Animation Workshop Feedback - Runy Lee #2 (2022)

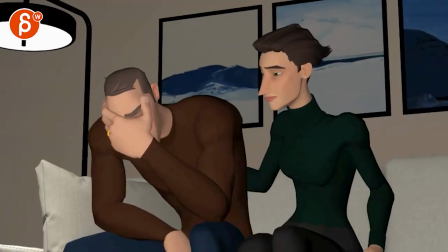0:04 Alrighty, let's play this in full, the sound.
I know you're strong.
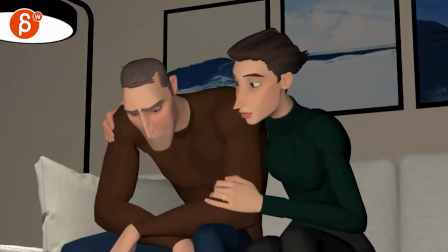0:13 But accepting help is its own kind of strength.
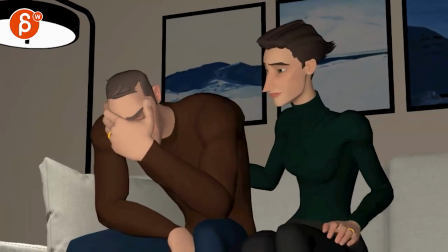0:21 Okay.
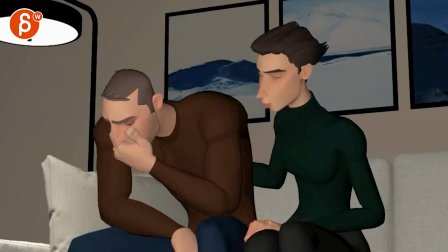0:24 So I'm going to start with the sound. And looking at your mail, it's basically just detail.
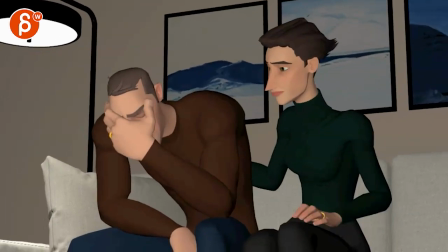0:31 You don't want to change any broader things. Totally get it. This is just kind of detail-y stuff or things that stand out.
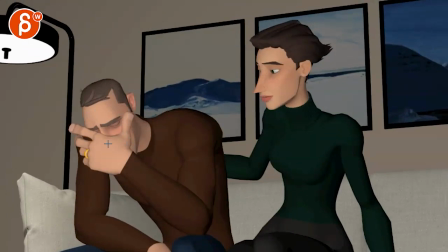0:36 So to me, I would say, you also mentioned that he's a bit stiff.
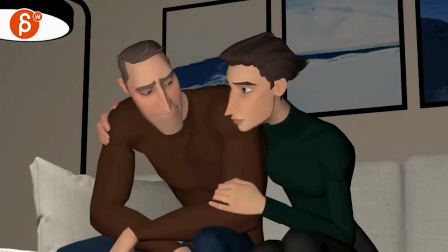0:41 He is in places. I think for me, it's most like at the end, he looks over.
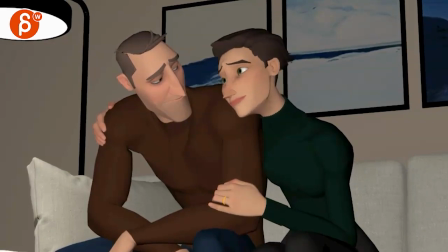0:45 And it's things like these where at the end, the brows move and they kind of move up with the corner of the mouth. But it feels like everything is isolated here. I think you could have, is he doing this? But what else can you do with the head and the body?
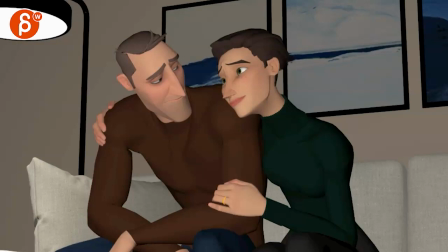1:01 This might be more than polishy things, but like right now, what stands out to me are just separate movements on characters. So like this, like is he happy? Like when she leans over, would he,
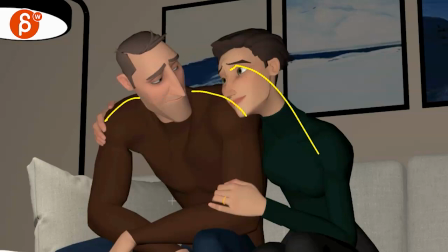1:15 is the tension fleeting and then he would relax his shoulders and then lean a bit towards her and tilt her head a bit towards her? Like this might be a broader point and not polishy, but like that's, I think to me, would take the stiffness out of it.
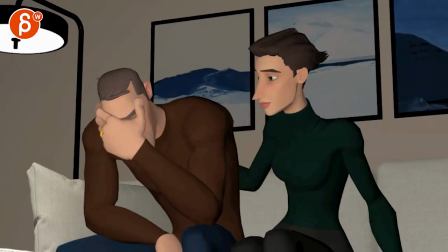1:28 Or if I move actually this up a bit so you can see everything. So when you move this, like this arm is very even in timing.
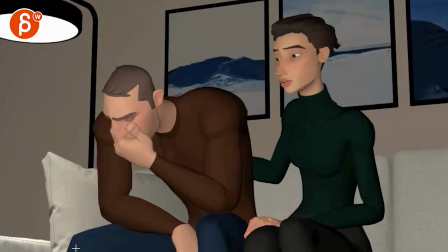1:36 If you look at the movement over and then how it comes down, how the fingers come down, I think it would be,
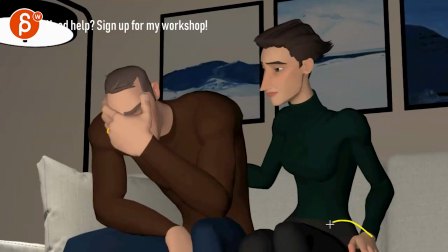1:41 I would have this move that a bit faster because she just gets off the couch for balance.
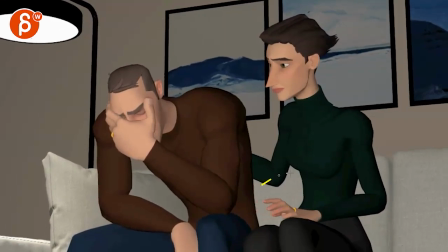1:48 And then I would slow it down a bit here for a nice silhouette, as in hesitating. Like, should I touch him? Should I not? How is he going to feel about this? And then, okay, maybe not.
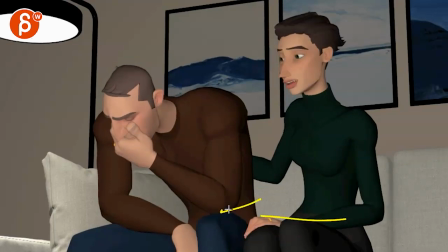1:59 You know, like it could be a gestural thing of support, and then it's just down here.
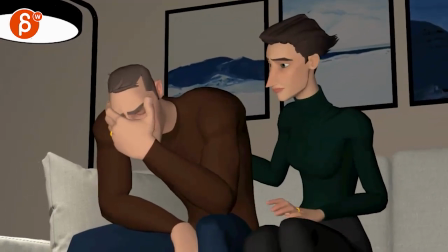2:03 And even if not, then it would still be giving this a bit of a pause and then maybe a bit of faster down.
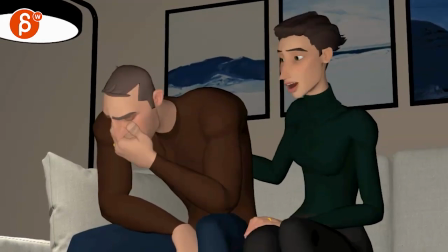2:09 I know it can't be like a slap, but just varying the timing, I think, is going to help. And the same thing on her arm. When she moves that arm right, it's coming.
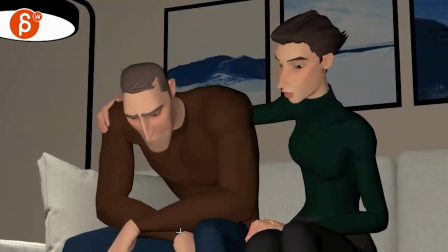2:19 Hold on, let me scrub here. So when she does this, this feels like it's super separate from her.
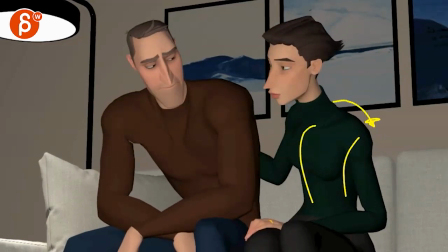2:26 I see a move this way in her upper body, but there's something,
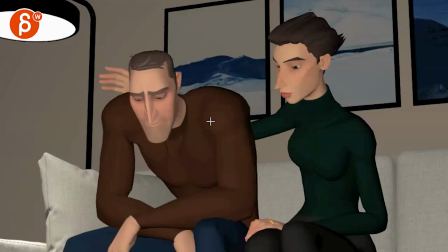2:32 it feels like some of those pranks you see when someone sits next to someone and the third person is hiding behind a couch and puts their arm over their shoulder so that when this person leaves,
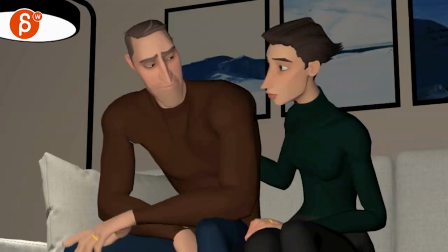2:43 an arm is still left. I don't know if you've seen that. That's kind of how this feels like, where it feels a bit separate. It's also the speed of this right there. Feel like it would have a bigger influence or something in there.
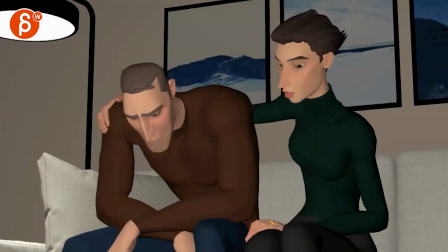2:55 It just feels a bit separate to me. Again, this might not be the super polishy stuff, but like these are the things that to me stand out.
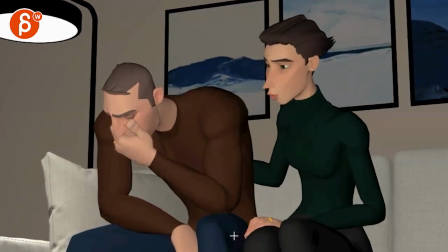3:02 That arm, the timing is kind of slow and spliny. Then she's okay.
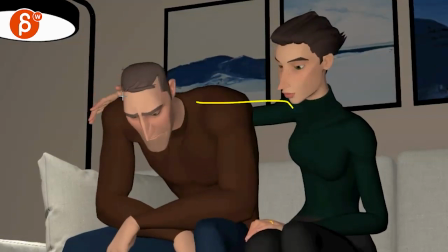3:09 Then this arm stood out.
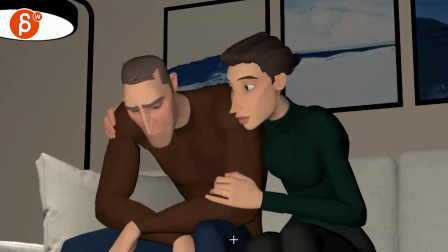3:10 And it's even like one stop, two stop, where it just feels, I don't know if that's a stiffness.
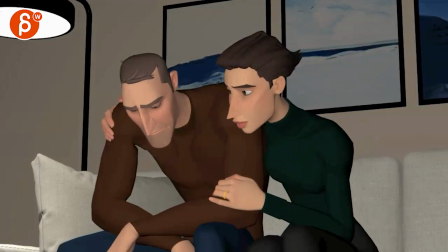3:19 To me, this stands out more than other things. And then on him, it's that at the end.
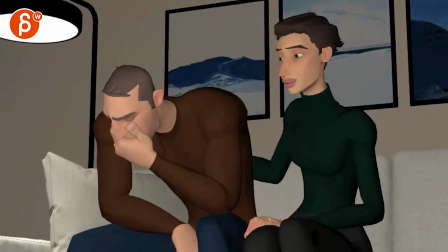3:26 Like to me, these are the biggest things that stand out. If you look at him otherwise, like that's all pretty cool.
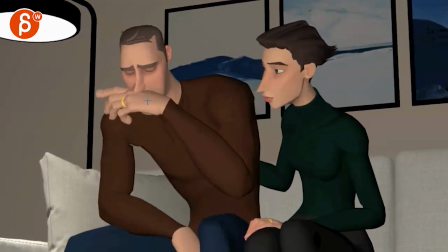3:35 Where it starts to get a bit wonky is when he turns his head, and then it just stops there.
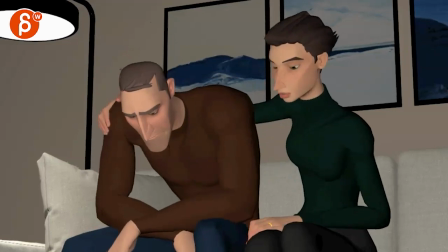3:41 Bam! That stop feels really stiff. The rest is pretty good here, and then he starts to stiffen up here again. So when she grabs him, then he just kind of starts to lock a little bit. There's a little bit of keep alive, but it feels like, okay, well, she's getting close and she's pulling him.
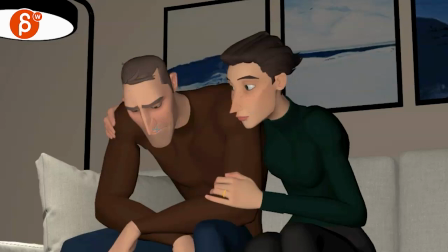3:59 How is that going to make him feel? Is he going to tense up a bit more? Is he going to lean his head away from her?
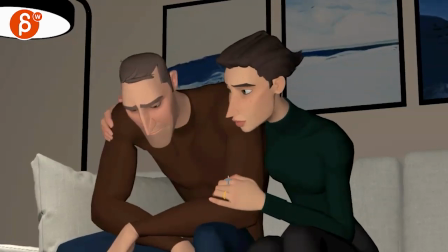4:04 Is he ready for her to be that close? And you could potentially, let me see if I have to lean in a bit more.